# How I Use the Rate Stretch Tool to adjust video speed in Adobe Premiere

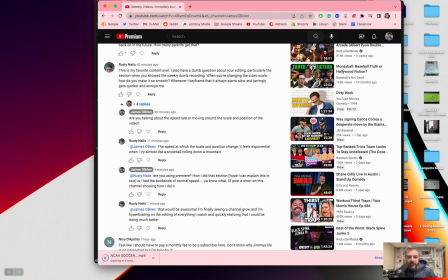[0:00]
Okay, Rusty Nails was asking me how I did an editing thing on here. So, Rusty, I'm just making a video because I tried to start typing it and I realized I probably can't explain it. James and Katie are asleep and I was just kind of sitting around and the file is still open. So, yeah, he's got a question. When you're changing the video scale, how do you make it so smooth?
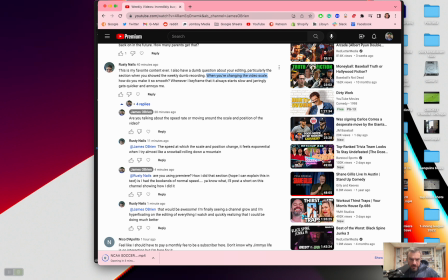[0:18]
Whenever I keyframe, it always starts slow and jarringly. I asked if he was talking about the speed rate or like the position and scale. He said it's on the weekly dumb clip. So I have it open to see how I did it. And if you're like a professional editor out there, there's probably different ways to do this.
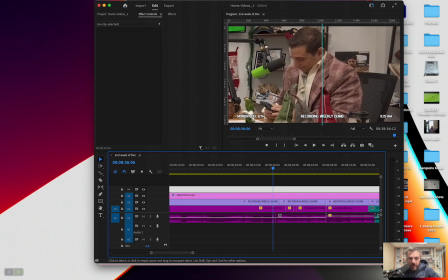[0:37]
Sometimes I use a hammer and a nail instead of a, power drill. But this is, so like in the vlog I made, the purple section is all the weekly dumb stuff. Up here we have the program monitor. I'll get rid of this little marker.
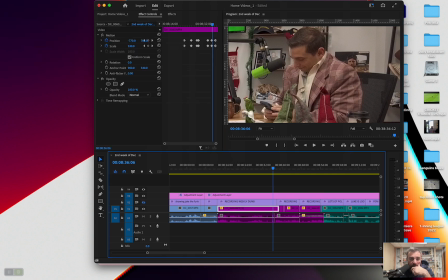[0:53]
I'll get rid of the text too, so we can see it. And then up here on the left, you have the effects controls, so you can see all the keyframing I did.
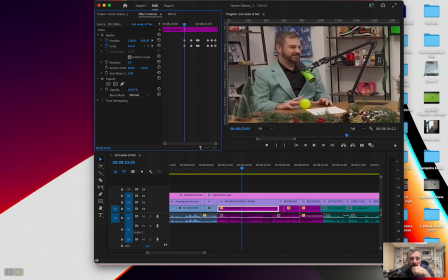[1:02]
It's cropped in a ton. It's at 320 up here up here. Let me make this wider.
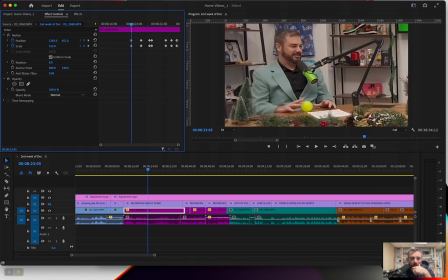[1:13]
Let's see.
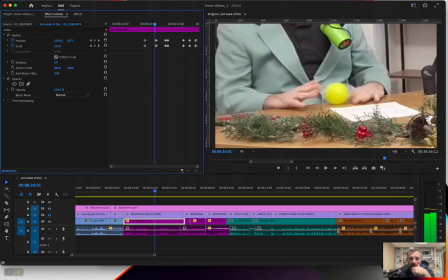[1:14]
So yeah, it's into 320, and then I keyframed it to the ball going really fast, and then when I
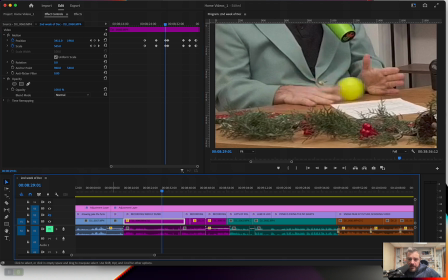[1:24]
wanted to come out a little bit so I can see the ball hit the tree. So this is all just keyframing.
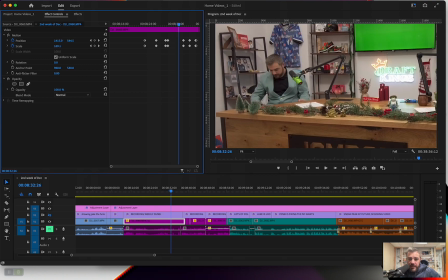[1:30]
I'm not sure if you're asking about that. And then I came out to its widest point.
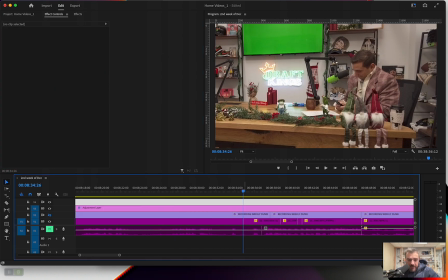[1:37]
And then I zoomed into Jake because he I say, "Welp." And Jake kind of does a smirk.
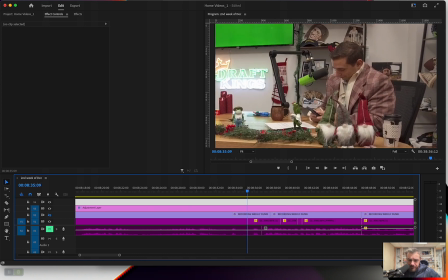[1:43]
You can see the audio wave down here where he kind of smirks.
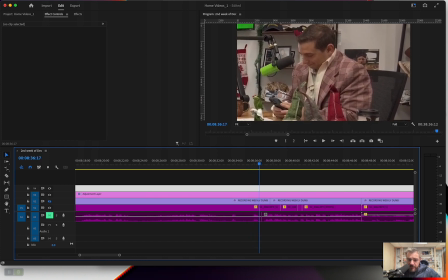[1:47]
And then you can see that the audio is going to change there. He does a little laugh down here. We're looking. I say, turn it up so you guys can hear it. You know what?
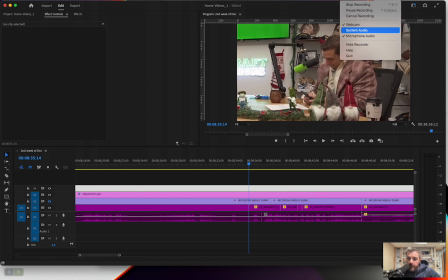[2:01]
I'll make it so that it's recording out of the. Now you'll be able to hear it.
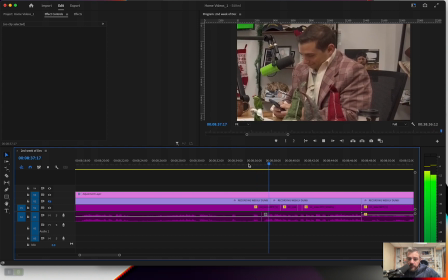[2:07] I'm Blue. My name is.
So I changed the audio, right?
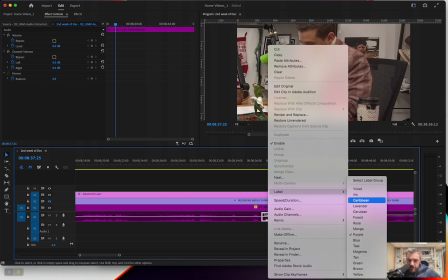[2:12]
I can change the color so it's easier. The audio changes.
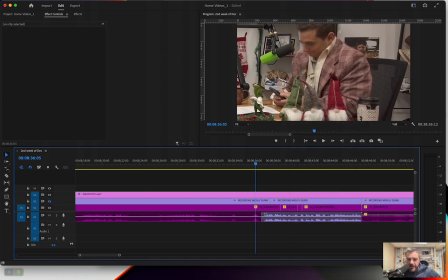[2:17]
This audio is the next audio I wanted. This over here.
I'm Blue.
I left the video running. It's called a J cut, so I can hear Jay kind of giggling.
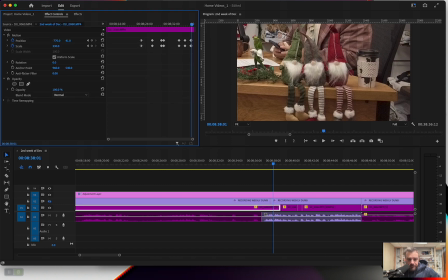[2:27]
And then I keyframed straight down to the elves on the shelf
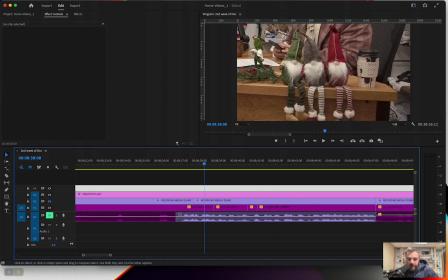[2:34]
because I wanted to use those as a little like fixated transition because this audio doesn't sync with anything, I think. And then I went down here. Oh, yeah, I wanted to get Jake doing his intro.
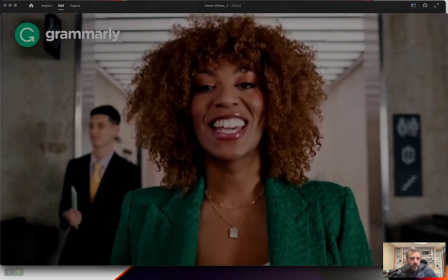[2:51]
So that's like a... What the fuck? So that's a jump cut right there.
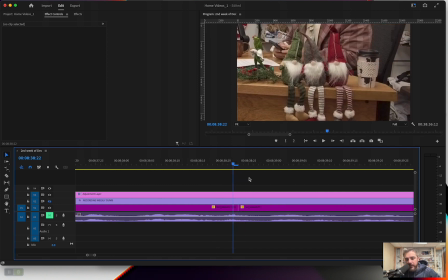[2:57]
So from here to there, you see Jake in the background. But I was trying to make the eyes focus on the elves to distract the jump cut a little bit. So that's a jump cut. And then I keyframe back up to Jake to show him do that as I introduce him.
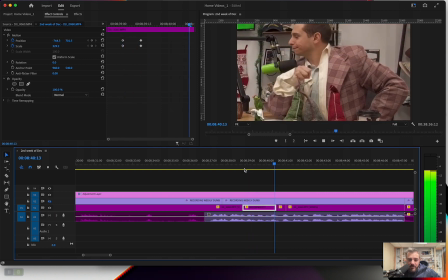[3:13] His name is Jake, and this.
And then I believe this is what you're asking about.
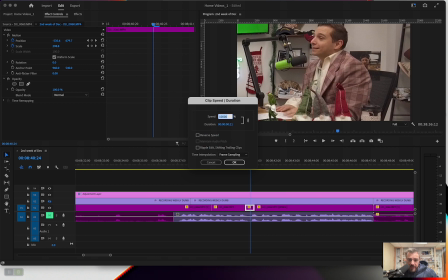[3:19]
Now it goes into speed. And if you see... That's at 10,000% rate. And I opened that up by hitting Command R.
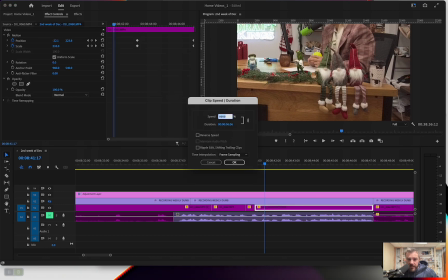[3:32]
And this is also at 9,999, pretty close to 10,000. And on this one,
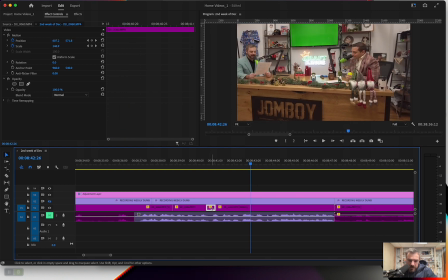[3:45]
oh, that's kind of a mess up. I think it's supposed to be smoother than that.
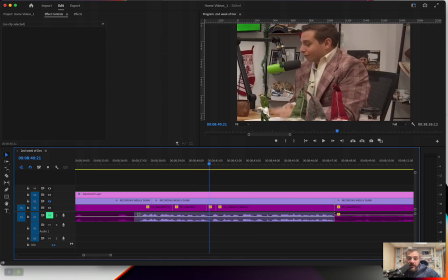[3:51]
I don't know. That's a mistake right there. It shouldn't have that little chunk. This chunk seems to be off.